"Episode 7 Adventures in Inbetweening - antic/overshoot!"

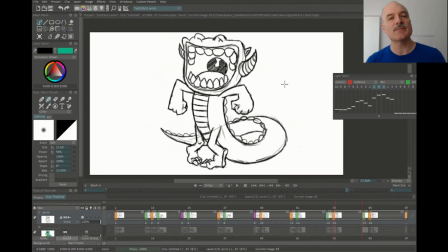[0:00]
All right, welcome to episode 7 of Adventures in Inbetweening. Today we're talking about anticipation and overshoots.
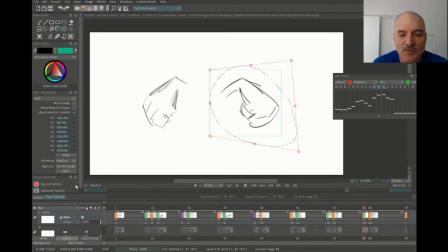[0:07]
You can see what I'm doing right here. I'm drawing the arms of the character starting out.
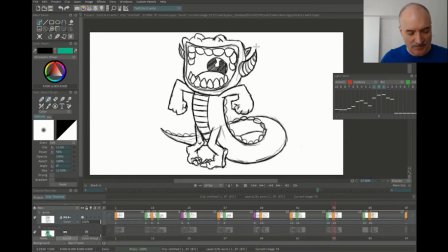[0:11]
My anticipation, let's start out with definitions. And anticipating something means you're doing, in animation, it means you're doing a pre-motion.
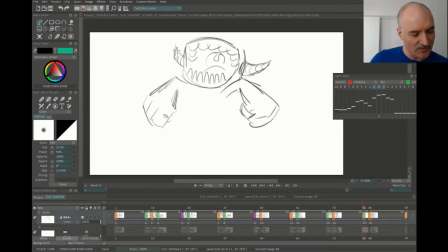[0:19]
Before you do the main motion, you're doing a motion sometimes in the opposite direction, sometimes easing towards where you're going if you're doing more pendulum motion. But basically, you're creating an action that is going to emphasize the actual motion more, either by increasing contrast or by leading into it.
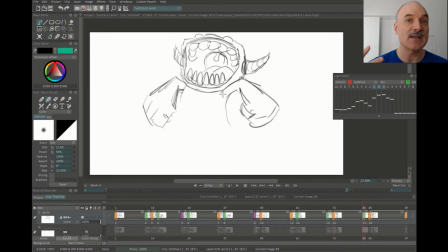[0:39]
Depending on how cartoony you're going, it might make it seem more realistic or it might make it seem more exaggerated.
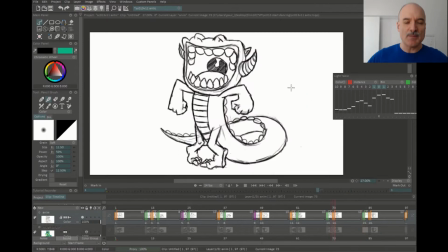[0:47]
With my anticipation here, you can see that I'm actually having the head go up and the arms go out, having the arms coming towards the screen in perspective.
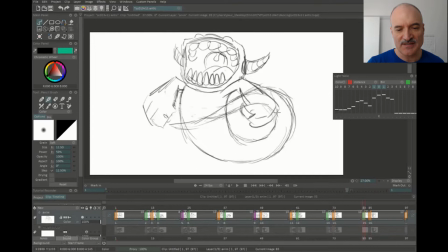[0:55]
That's creating our shape change contrast there. Having the tail dragging along.
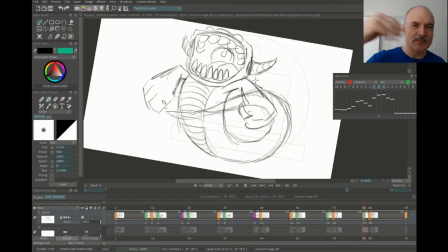[1:01]
You can see that I'm actually I'm drawing through the tail, drawing right through the body there.
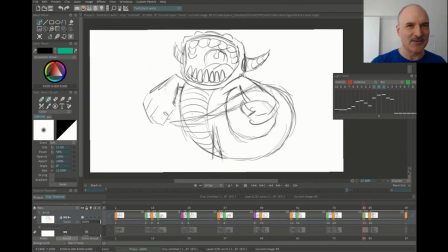[1:06]
That's so I don't have to kind of guess where the tail is going to come out. I want to draw all the way through there. Here I'm starting to draw the legs, and this was the first attempt at drawing the legs. So I've got the feet rotating, which is how I want them. But because the leg is bent one way on frame and one way on the other,
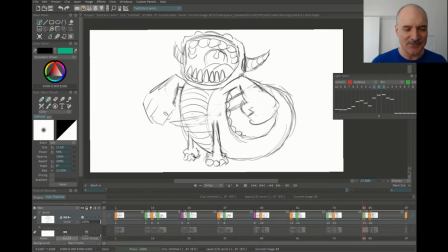[1:23]
I drew a straight leg here, which I'm going to come back to that, you'll see. Here I'm drawing the spines on the tail and having them go around in perspective from one edge to the other there. Here I'm now going in and starting to clean up a little bit. Now I'm going to go revisit these legs.
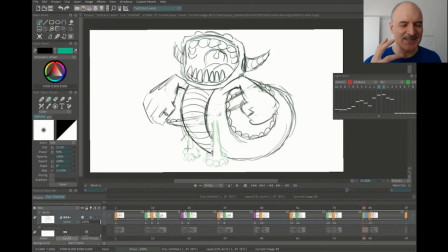[1:42]
So I was looking at those legs, it just wasn't feeling good. It was technically correct going between the two drawings, but it wasn't feeling good as an individual drawing.
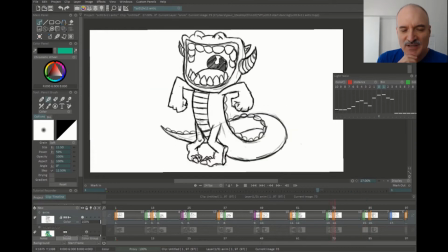[1:52]
So here I'm saying, no, that's bent too much. Yeah, let's just bend it a little bit.
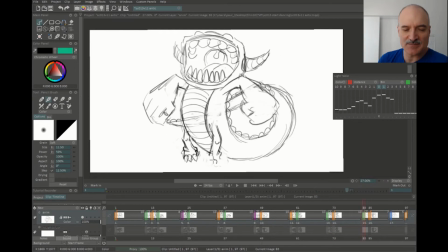[1:57]
So it's still technically in between them. It's not halfway in between the keys before and after, but it's going to give us a much more appealing drawing.
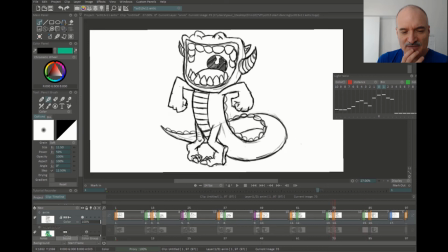[2:05]
And so I'll look at these here. Yeah, put the heels up off the ground. Then I'm going to flip through it.
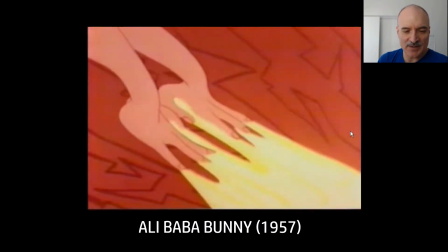[2:11]
Yeah, I'm comparing it to the previous one. It's such an improvement that I got rid of it. So here's some examples of anticipation and overshoot.
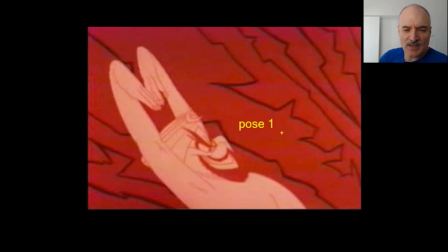[2:18]
This is from Alibaba Bunny in 1957. So we've got the genie character here about to zap Daffy Duck, and this is our key.
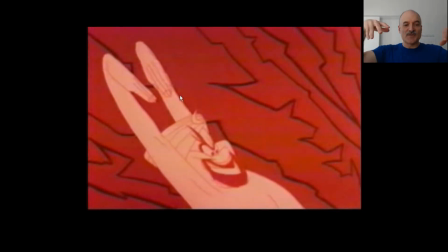[2:28]
And so in the anticipation there, we're going to take the hands, we're going to go further up, and you can see what we've done here. We've not only have we gone in the opposite direction with the arms, not so much the head and the body,
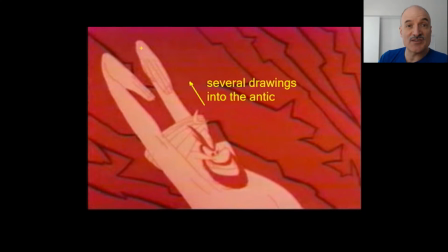[2:42]
but we've accentuated the shape change in the hands here. So we've got a nice silhouette. The hands were overlapping before, and then we opened them up. So we've got more contrast there.
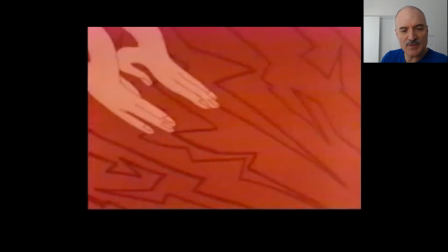[2:54]
So we're going forward here. Now going into the action. Boom, boom, boom, boom, boom. Hands come forward, and they're going to go past where they're going to end up.
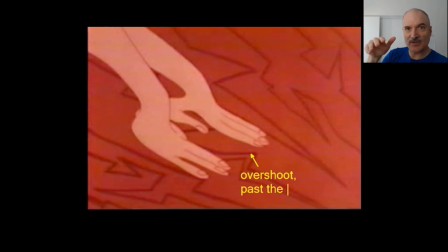[3:02]
So this is our overshoot. A lot of times there's overlap in overshoot. There's some drag. There's different types of contrast. But in this case here, it's just a pretty simple overshoot and then back.
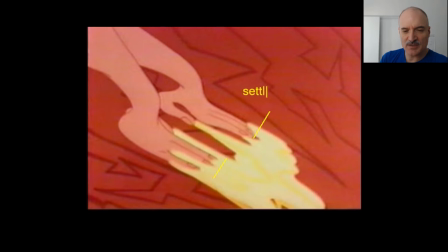[3:14]
And this is where our fingers add up. There's like 4 drawings there after the overshoot. And this is where they're settling and zapping Daffy Duck. So that's settling back into key number 2.
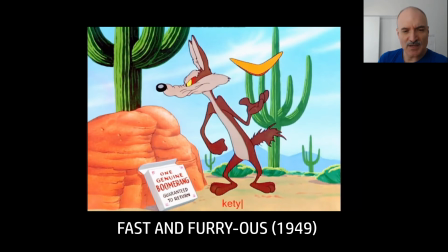[3:26]
We've got another example here from a cartoon called Fast and Furry-ous from 1949.
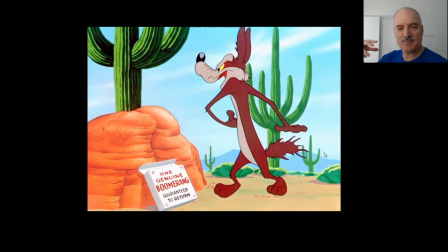[3:32]
This is our coyote here. He's going to anticipate back, and then he's going to throw the boomerang, overshoot, and settle.
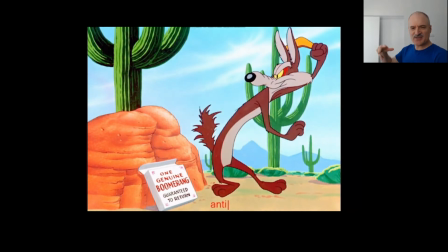[3:38]
We've got some nice smear drawings here on the way to the anticipation. The anticipation is much more extreme than just that small one we saw with the genie there.
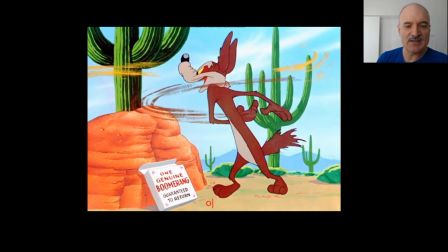[3:47]
And then he zips forward. Now the overshoot, in this case, it's overlapping with the arms because the nose and the chest is going forward, but the arms have already completed the action.
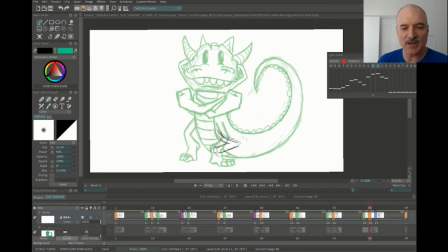[3:58]
So it's not a simple overshoot. There's more involved there. So now I'm going to be doing the overshoot with my character.
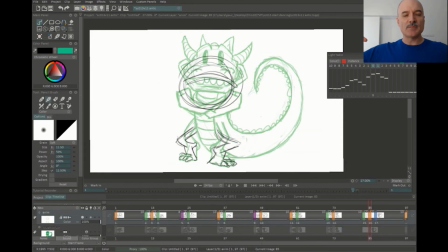[4:05]
And after the anticipation up with the arms out, now I'm going to be crossing the arms. I'm going to be having the head come down. You can see I'm bending the legs there. I'm tilting the head forward. I'm doing a rough for the head here. I'm going to revisit that later to give it some added appeal. And here I'm realizing, oh, I'm going to need to squish that body down.
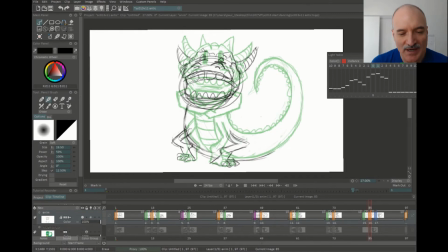[4:25]
So I need to stretch the legs out. I need to widen them so that I can actually fit this wider body in here. So there's whenever you've got something that's squashing and stretching in animation, which is one of the principles that we often use in anticipation and overshoot, we always have to make sure we're retaining the volumes.
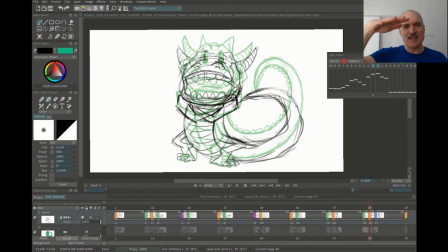[4:44]
So just put it simply, if something's going to get shorter, it has to get wider. That's how we keep the same volume in there, and it doesn't make it look like the character is shrinking or expanding. And of course, when you have something coming closer to the camera, then we do want that sense of shape change.
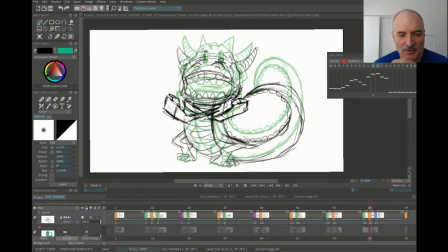[5:02]
So here you can see I did those arms at first and was like, oh, I don't really like the silhouettes there, so I rotated them out so I could get the silhouettes more clear from the head. Flipping, flipping, flipping. You'll see that I flip a lot here. I'm not using onion skinning a lot.
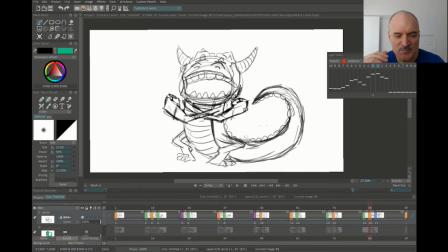[5:16]
I prefer just because I came from 2D animation, it's this idea of seeing what comes before,
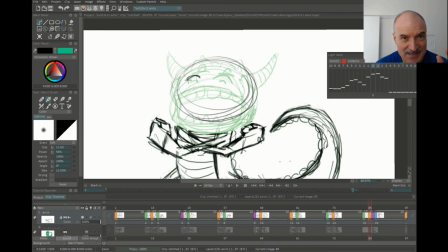[5:22]
seeing what comes after, and not necessarily needing to see them all at the same time. I just want to focus on the drawing I'm doing. So here I took the head rough that I'd done, I put it onto another frame. That's the green drawing there, and I'm going to go in, I'm redoing the drawing for more appeal.
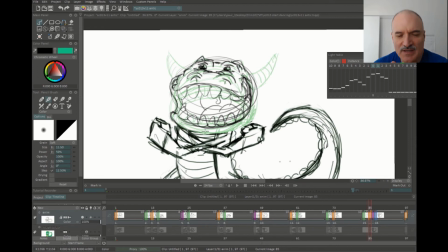[5:38]
So I've already determined the perspective of the drawing, the approximate size and shapes, and now I just want to make it look better. Now I'm flipping between them, yeah. It's a lot more appealing now, it's a lot more fun, it's got more interesting shapes to it.
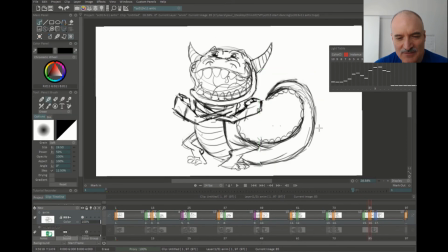[5:52]
Flipping between them, realizing that tail's not quite working for me. Yeah, I think I'm going to just redraw that whole tail.
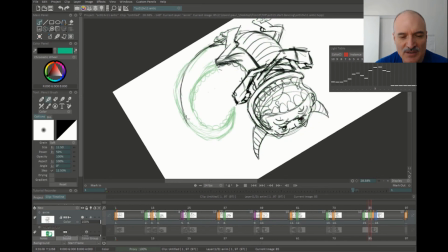[5:59]
So I'm putting it again on a separate frame. That's the green line there.
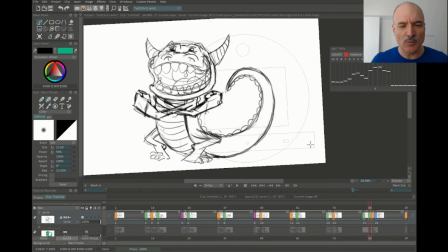[6:03]
I'm going to go in, I'm going to improve the quality of those curves just so it's a bit nicer,
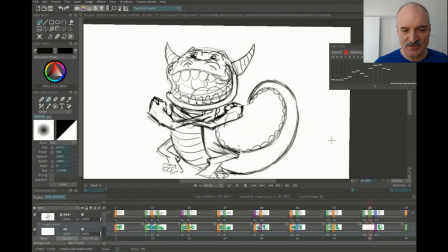[6:10]
a little bit more appealing, flipping between that to make sure it's feeling good. Yeah, that's all good.
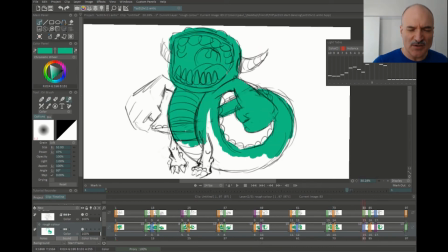[6:14]
And now I'm going to go in and color it. So you can see the speeds that I'm doing.
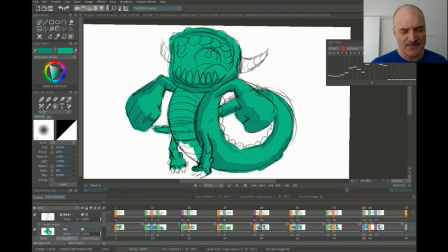[6:20]
There was about 4 or 5 times the speed when I was doing the drawing there. This was originally maybe 25 minutes condensed down, but for this coloring, this was 10 times the speed now because it's not as creative of a job, it's more technical.
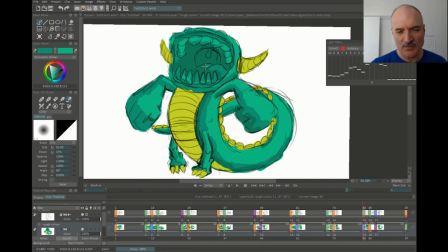[6:35]
So you can see I'm putting on 2 different tone layers for the green here. I'm going to put in a third one on the inside of the mouth just because it's that much darker. Thinking about the light source from the top right hand side, as I often do, just to give us some consistency with it.
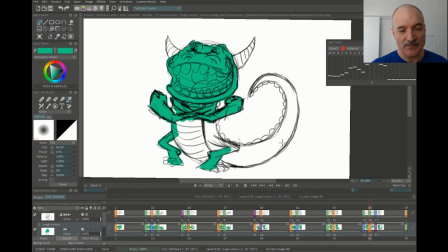[6:50]
Yeah, that's all feeling good. So now I'll go to that was my anticipation. Now I'm going to my overshoot.
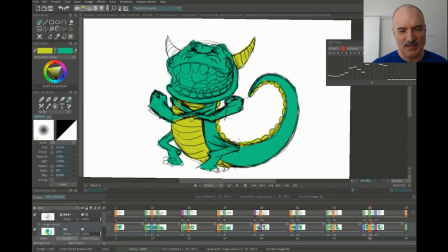[6:56]
Paint everything all green at first. Just get those yellows in now for the horns and the spikes and the chest. That's feeling good. Let's get the inside of that mouth there. Get some rough tones on. Yeah, that's all feeling pretty good. Started out with my darker tones, and I'll go with my lighter tones.
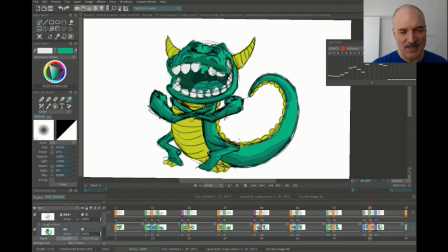[7:14]
Thinking about where the highlights are going to be hitting. Thinking about, the tongue's a little bit lighter.
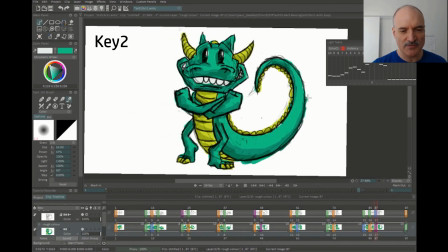[7:19]
So there's my first key, my anticipation overshoot, and my second key. We'll watch it again.
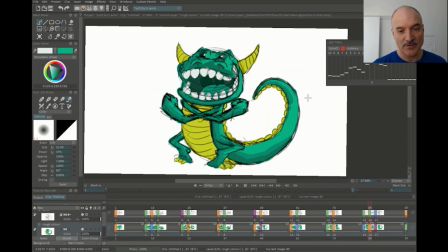[7:25]
Yeah, that's all feeling good. Let's flip through it. Yeah, it's got some nice motion to it.
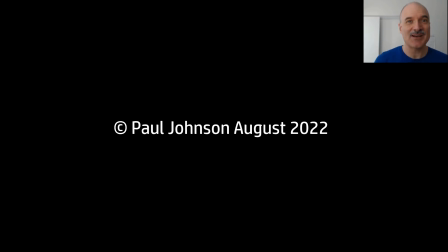[7:30]
I like it. All right, that's it for now. Click thumbs up, and I'll see you next time. Thank you.